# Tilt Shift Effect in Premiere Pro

So it's been about 2 years since I've done one of these tutorial videos, and in those 2 years I've had a lot of ideas, like a lot of ideas. And I figure it's time to get back out there and start doing this again. So let's pick one that I can get done today. No. Don't have the footage for that yet. Not ready for that. Too much time to do today. No. Yeah. I think this will work.
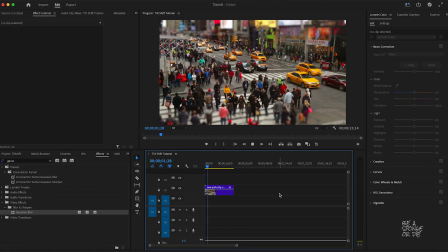(0:49)
So what we're looking at here is known as the tilt shift effect, and this is a really useful tool when you want to make footage look as though it were shot with miniatures and stop motion. The neat thing about this is it's really, really easy to do. So let me show you how to do it. I'm gonna go ahead and delete this clip.
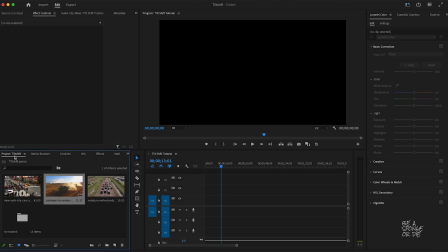(1:04)
Now I come back into my project, and I'm gonna take that same clip with none of the effects applied to it.
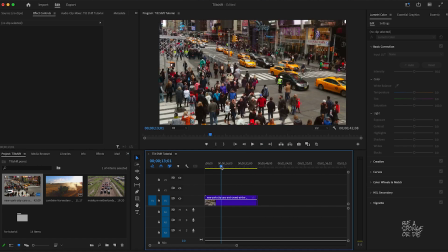(1:10)
Drag it out. And now if we play this, it just looks like a standard shot of an intersection. So the first thing we're going to do is we're going to up the speed of this clip a little bit by right-clicking on it and coming down to speed duration.
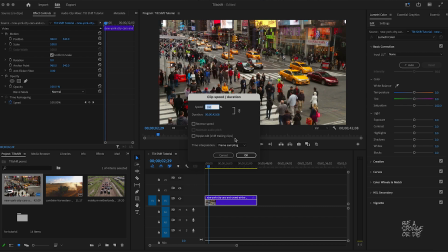(1:27)
We're going to up our speed of this clip to 200%. Okay? Now, this is going to make our motion look a little chunky and light. Just like that.
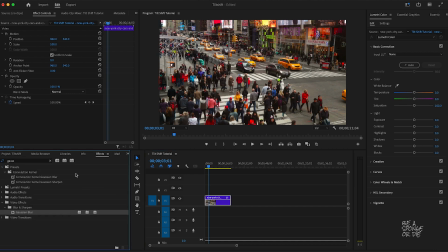(1:40)
Next thing we need to do is we need to add a Gaussian blur to this. We come into Effects, we take our Gaussian blur out, put it on there. We're going to up our blurriness to about 20. And then we're going to use a mask. We use the rectangle mask here. So if I drag that out
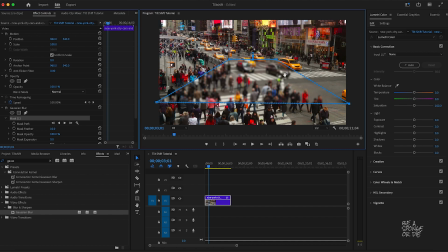(2:01)
so that it's covering most, but not all of my footage,
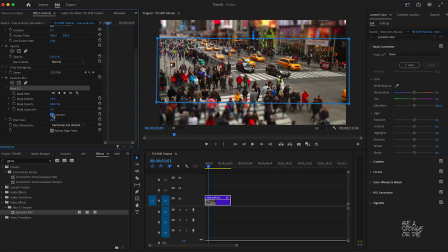(2:18)
and then I invert it, and I apply a mask feather to it. I've got 36% there. If we play this, now what we have is this look. Now the big question you might be asking is why the Gaussian blur?
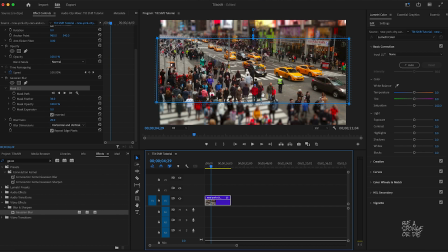(2:37)
Well, when you think about shooting with miniatures and up-close photography, things like that, you're often using a very wide open aperture. And so what we're doing here is we're mirroring that shallow depth of field. We're creating it digitally by adding in this blur at the top and blur at the bottom, so that only things in the middle of our shot are actually in focus.
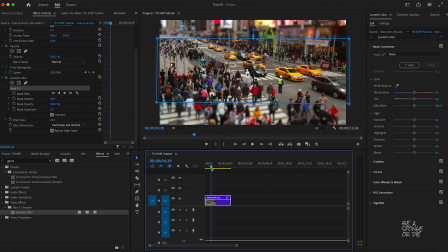(2:57)
Whatever would be at that depth is what's in focus. And you can do this with pretty much anything, so long as it's a wide shot that has some actual depth to it.
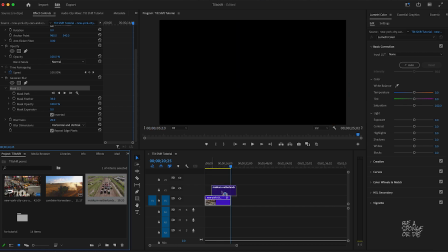(3:05)
So for example, if I were to take this shot from a demolition derby, right, and I bring it out, we're going to do the exact same process.
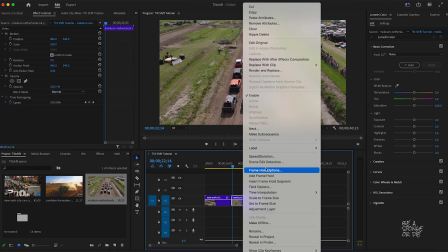(3:13)
We're going to go ahead and up our speed to 200%.
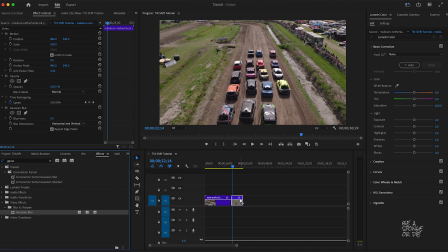(3:19)
Again, Effects, Gaussian blur. We'll work the same blurriness level, 20. We'll use the rectangle mask again.
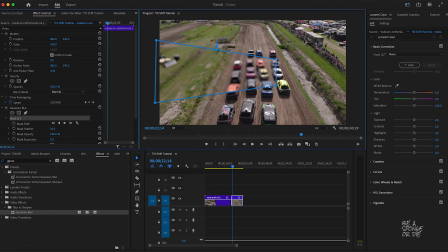We'll invert our mask and add some feathering.
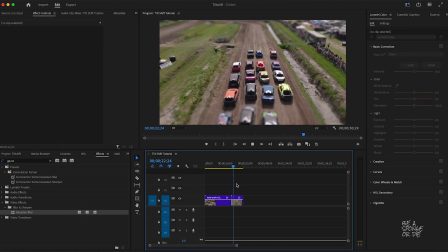(3:56)
And now if we play that, look at how cool that is. Doesn't it look like Hot Wheels?
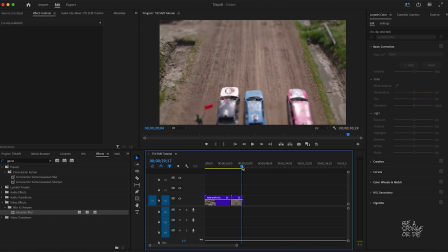(4:03)
All right, one more. Let's do it a little differently. Let's step out of the just straight bars top, bars at bottom.
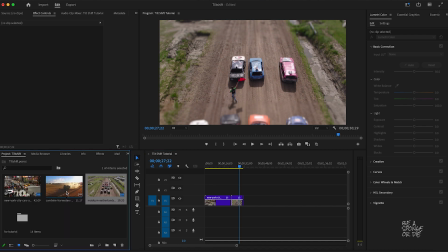(4:11)
Come back into our bin here, and we pull out this shot of a combine.